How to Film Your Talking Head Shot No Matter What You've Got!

Try not to have too much to where it's this massive gap to where it's like meh and just so much space. But then I also try to make sure there's not too little to where my head's being cut off a little bit. The other thing I like to consider is how I have my towel framed. I'm always a fan of about mid-waistish to mid-chest, somewhere in that vicinity for my talking head shots.
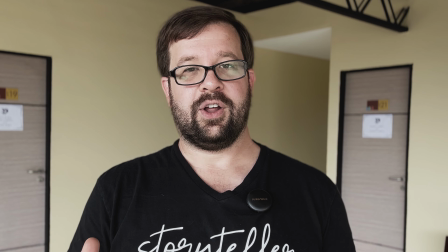(4:26)
It's not too close that it feels like it's overwhelming, but it's not so far away that the person feels small and insignificant. So there's a little bit of wiggle room in there, and it's really just going to be what's going to look best for your shot and your framing and all of that.
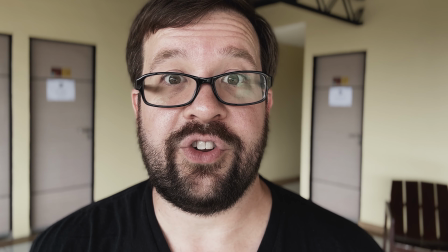(4:39)
But it's a good rule of thumb. For instance, this feels a little too tight to me.
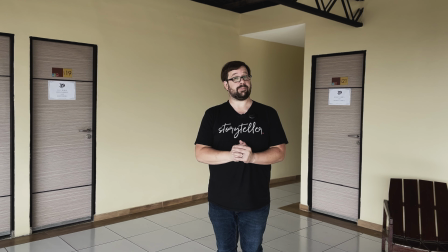(4:45)
But on top of there being too much headroom, this feels a lot of bit wide to me. I feel like I'm not very significant in my frame. I'm not really the focus of it, but as the one who's delivering the information, you want me to be a little more prominent.
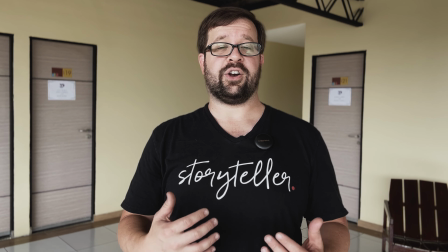(4:57)
So just like Goldilocks and the Three Bears, this is about right. The other thing to consider is trying to make sure you film in an area where you can control the audio levels. Right now, I'm slightly breaking that rule because I'm filming outside on a patio in Brazil in the middle of the day. So there's a lot going on. There was a bell a couple of moments ago that may or may not have come through. There's some music playing very quietly in the distance. I've heard some dogs. I've heard some yelling. That being said, sometimes if the environment calls for it, it's going to make sense that you're going to hear some of that ambient sound. I'm outside. So obviously you're going to hear some of the background sound. You just want to make sure it's not too prominent, too loud, too overwhelming for whatever your main audio is. That's part of the reason why having a dedicated microphone is important, because my camera is pulling the audio from here, so everything happening out there is secondary to the primary audio, because there's not a lot of space between the microphone and my mouse. The other thing to consider is how echoey is the environment. Now, the space I'm in right now, there is a little bit of an echo, but honestly, I found a lot of places around here have an echo because there are a lot of harder surfaces, flatter surfaces. So it's going to naturally come unless I walk out in the middle of the street, but then there's cars, there's people, there's dogs, there's so many other sounds that I'm finding. So you've got to figure out which is going to be the better environment. I determined that the level of echo in here and the level of reverb is low enough that it should work out nicely. The other thing to consider is your lighting. You just consider basic lighting, which is you want to have your key, which is your main light, about 45 degrees to your talons face, but then you might want a little bit of a fill, like if there's a black wall here and this is all darkness, I would want to find a way to bounce a little bit of light because the fill literally does what it sounds like. It fills in that other side of the face. Alright, for our first setup we're gonna use this patio space.
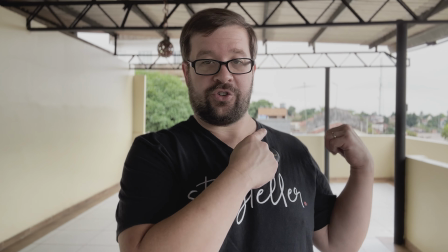(6:43)
It's a great covered space with a nice overlook I was just in that corner filming my other piece but if you
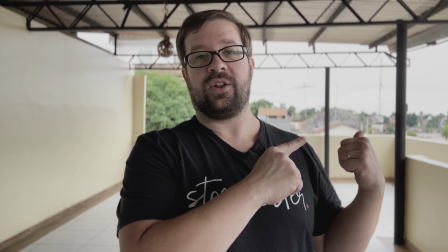(6:50)
were filming here on a bright sunny day like I talked about you wouldn't want to point out towards there because that would be all blown out and I would be all shaded
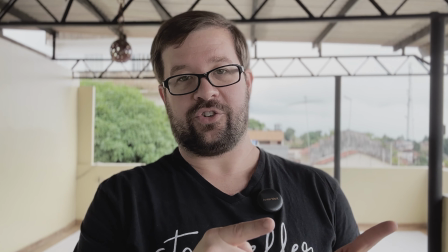(6:57)
so right now my lighting source is about 45 degrees that direction to my face which means that on this side because
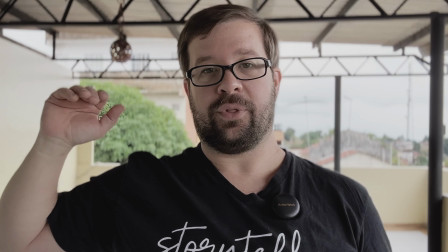(7:04)
there's no light coming in from this side other than what's bouncing off some of those walls which are a little bit yellow so it's bouncing a little bit of a yellow look
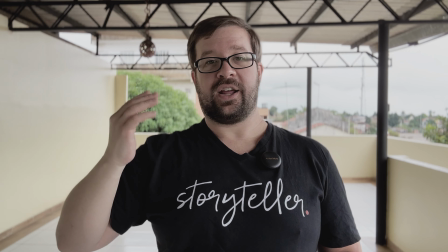(7:11)
that is acting as my fill light. So it gives me a nice definition to where you've got your brighter side of the face, your key light side,
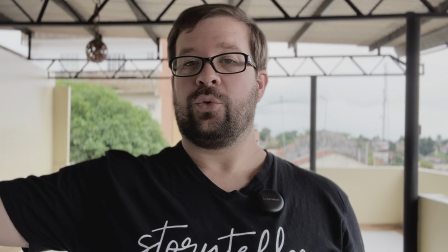(7:18)
and then you've got a little bit darker side of the face which is my fill which the nice thing is since there's not another light source coming from over here that's equivalent to
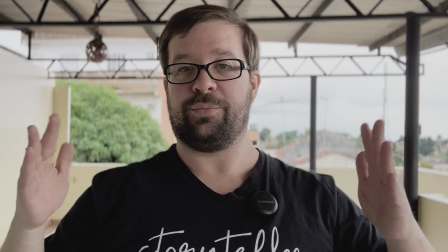(7:27)
this one it gives me some nice definition on the face.
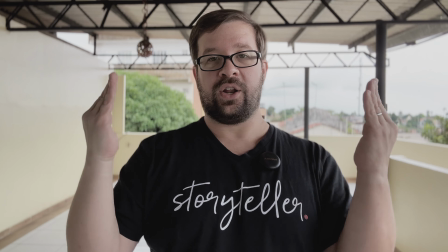(7:29)
I've got leading lines which are right here and right here that are pointing towards the center of the frame which guides the viewer's attention towards me.
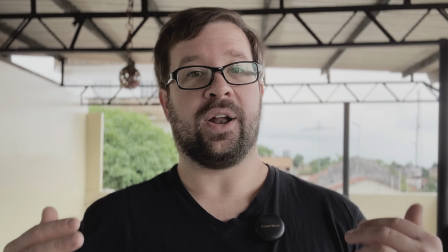(7:38)
So this is one of the shots of the patio and I love it because it shows a little bit of the background.
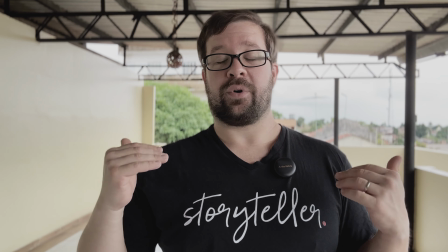(7:42)
But like I said, I am nauseam now that if it was a bright, sunny day, if there was full sun, which this is Brazil, it gets bright here.
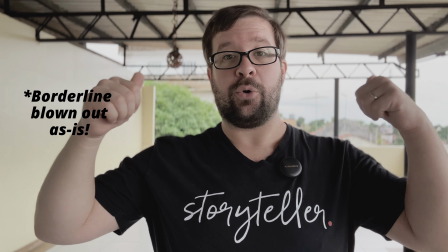(7:51)
If this was full sun, this would not work because that would be so blown out, you wouldn't be able to see any detail. So that begs the question, how could I film on this patio if it was a full sunny day?
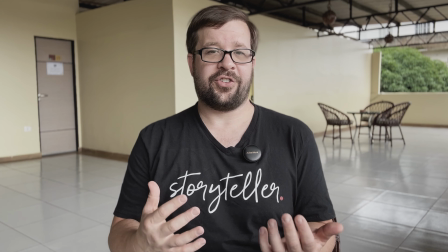(8:02)
All right, so here's setup number two. And this is the setup I would use on a full sunny day.
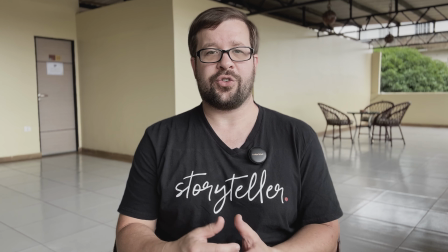(8:07)
It's not quite as dynamic or as interesting is the first one because you've got more patio and less
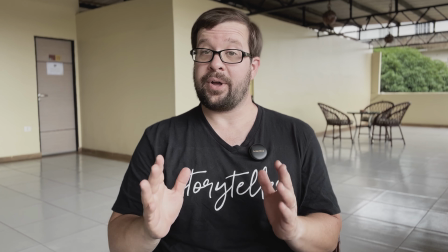(8:12)
outside and less cityscape but the thing it's got going for it is it's got decent lighting.
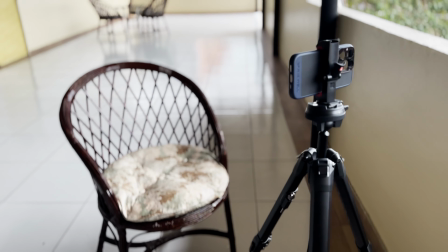(8:18)
Currently I've got a metal roof above my head which means I'm shaded from a harsh sun so if this was a fully sunny day I wouldn't have a harsh sun hitting me.
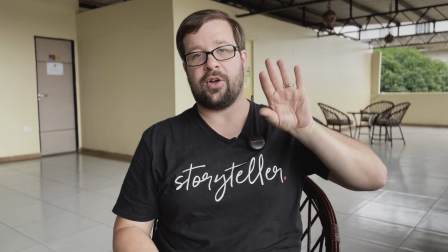(8:27)
The second thing is I'm able to keep my key light 45 degrees to me to the talent me
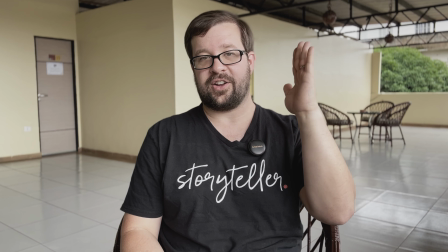(8:32)
and keep this side of my face nicely lit up so lighting setup this works out nicely.
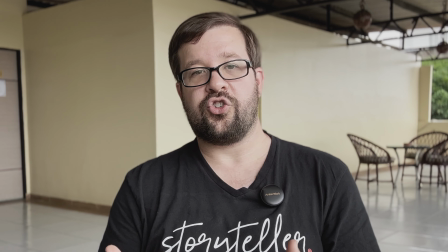(8:37)
Now I I talked earlier about not wanting to shoot a lot of exterior type things, darker to lighter,
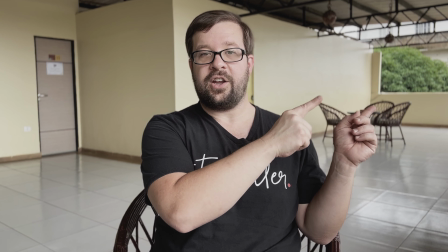(8:43)
if it's a fully sunny day, but you might notice that over here, I have a little bit of the exterior showing.
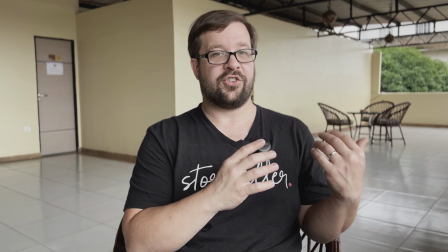(8:49)
The reason that that would work is because that section of the exterior is filled up with darker brick and a green tree.
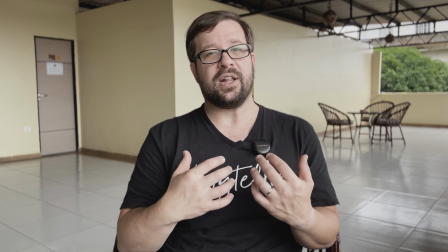(8:57)
There's not a lot of stuff that's gonna catch a really bright, sunny light that's gonna overexpose.
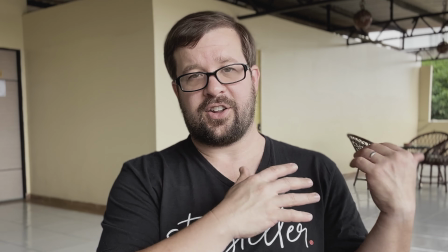(9:02)
Because that's the biggest thing you need to worry about is that section being overexposed in comparison to this.
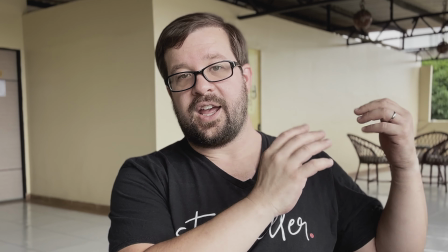(9:06)
Because if this looks good and I'm shooting into a full sun and that area is all overexposed, this area might look nice, but that's just going to be a blob of white.
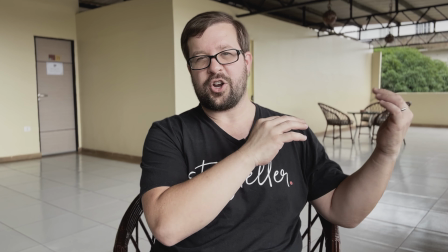(9:14)
But not in this case because we've got basically green and darkish brown. And those are going to catch some of the light.
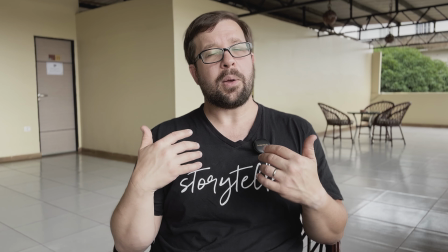(9:19)
They might get a little bit brighter than we'd like, but they're probably not going to overexpose.
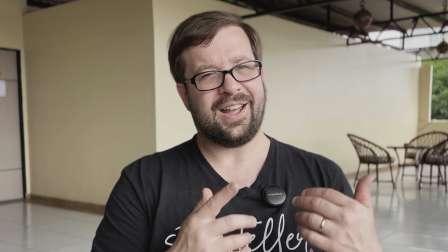(9:24)
Now, obviously, if you set the shot up and you were to look at it and be like, ah, those are a little brighter than I want them to be and they're a little distracting,
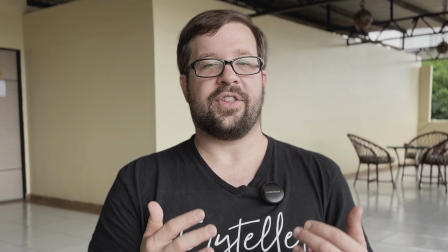(9:29)
you might have to reframe that out of it a little bit. But I'm pretty confident that at least the tree would be able to stay just because It's darker.
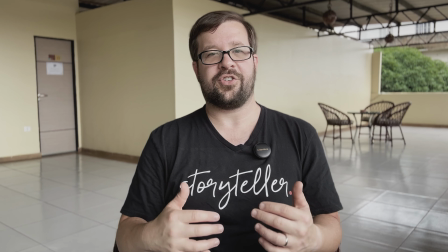(9:37)
It's green and looks great The other thing I love about this is there's a lot of depth from where I'm sitting to the
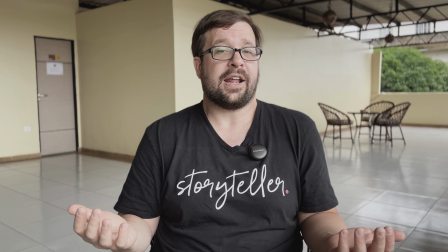(9:42)
background It's I don't know how many feet but a lot of feet or a lot of meters depending on where you're at
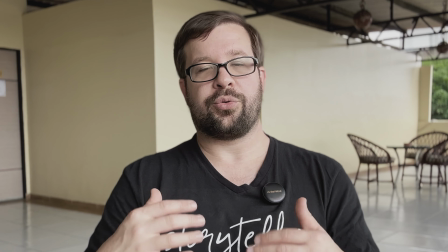(9:48)
But the key is that that allows the camera to throw that out of focus now I am filming this in cinematic mode Which kind of
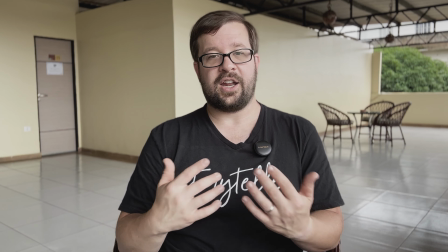(9:55)
cheats and throws things out of focus pretty much no matter what if I was using any other camera or if I wasn't using cinematic mode and I was
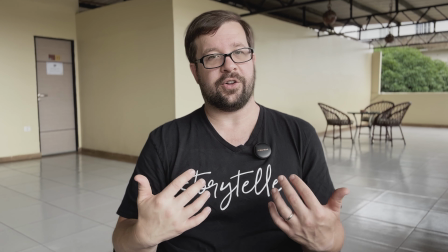(10:02)
using the rear camera which has a nicer shallow depth of field with some ND filter so I got all the right settings then
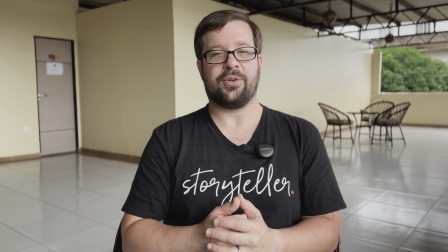(10:08)
it would be throwing that all out of focus it would look nice give me a little bit of bokeh the phone doesn't give a ton of bokeh but it gives
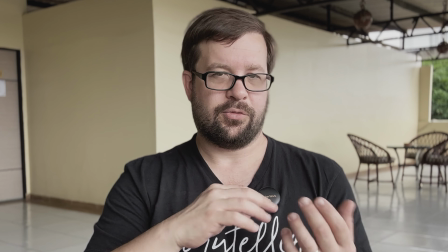(10:14)
a little bit of bokeh. Bokeh is really just another word for a nicely looking blur background sometimes you'll see those like little blurred
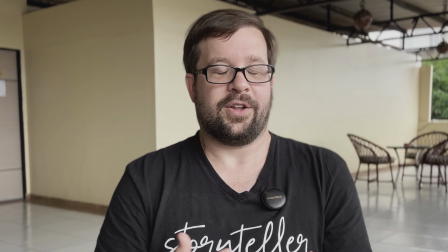(10:21)
out blob like circles the people say oh that's some nice bokeh it's just talking about the blurring it's a fancy film term for it.
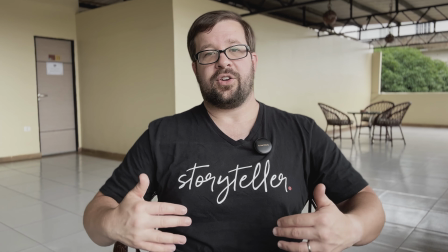(10:29)
But you might notice I'm still able to have the nice framing to where it's about mid chest, mid gut up.
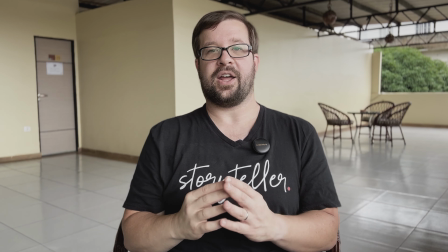(10:34)
My headroom isn't too much. I don't have too much space around me, but it's not a tight shot.
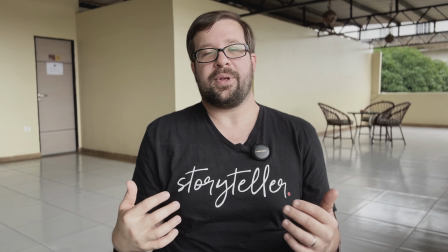(10:40)
It just ends up being a very nice shot.
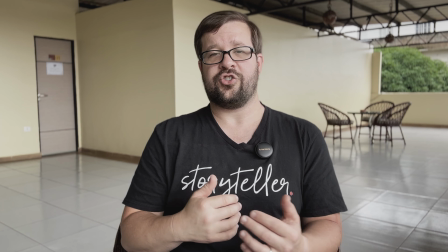(10:42)
So if I were to film an interview with someone, if I were to film a full-fledged talking headpiece, kind of like I'm doing now, then this would be a great opportunity.
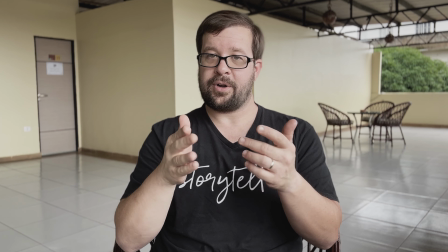(10:51)
And once again, the only gear I'm using is a tripod, a camera, my audio, and this thing called the sun.
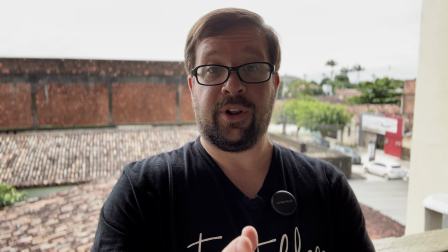(10:58)
So just a note, I didn't notice this while I was filming that, but apparently that actually was full sun because the sun is actually out behind me.
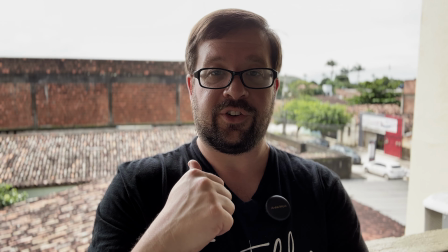(11:04)
It's just the clouds are receiving me because there's clouds from distance. So what you're looking at right now is a shot.
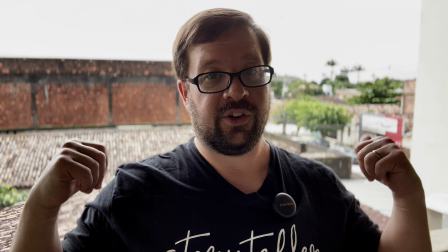(11:08)
If you're shooting from darkness into full sun brightness, you might notice why this type of shot wouldn't normally work.
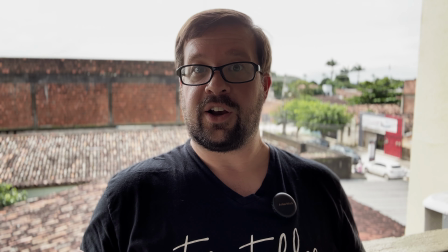(11:15)
So while it works with some of the opening content, it's not gonna work right now because we've got full sun right behind us.
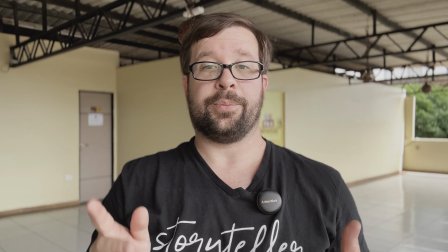(11:20)
So then you might notice that if you flip around from exactly where we were, I just pivoted a little bit.
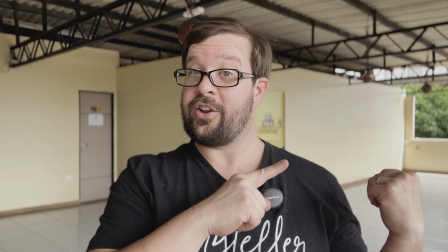(11:24)
I'm now using the full sun to light just the side of my face and that green tree I talked about is not overexposed and it overall looks like a pretty decent shot.
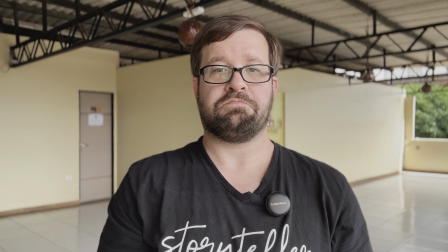(11:33)
Framing could be tweaked a little bit, but in terms of lighting, looks decent. How do we make this look good?
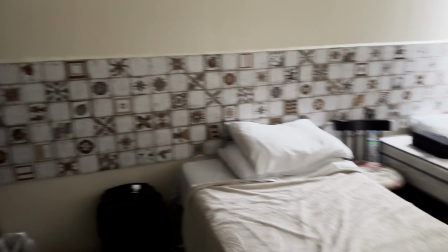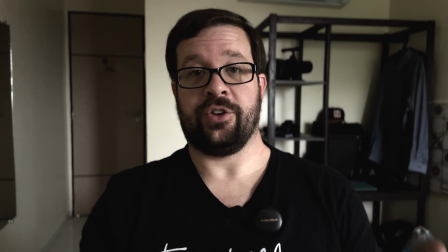(11:44)
So literally all I did to make this look good was I set myself in a spot that had some depth.
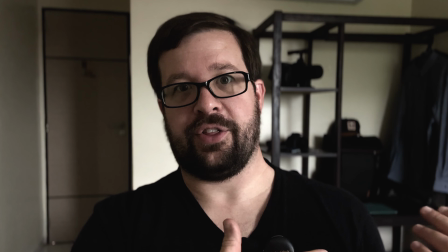(11:49)
We got the doorway back there, we got a little bookshelf there, and And in order to light it, I went ahead and I opened the blinds ever so slightly. So there's just enough light coming in through that window. If I open them all the way, it's way too bright. It was overwhelming for the room. But by leaving it open just a little bit, it gives a little bit of a nice fill over here.
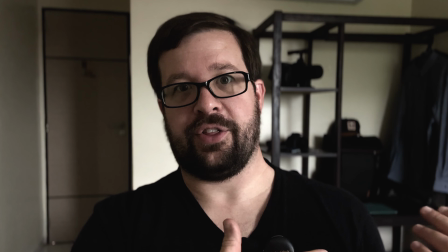(12:08)
A little bit or a nice key over here with just a little bit of fill over here bouncing off that wall.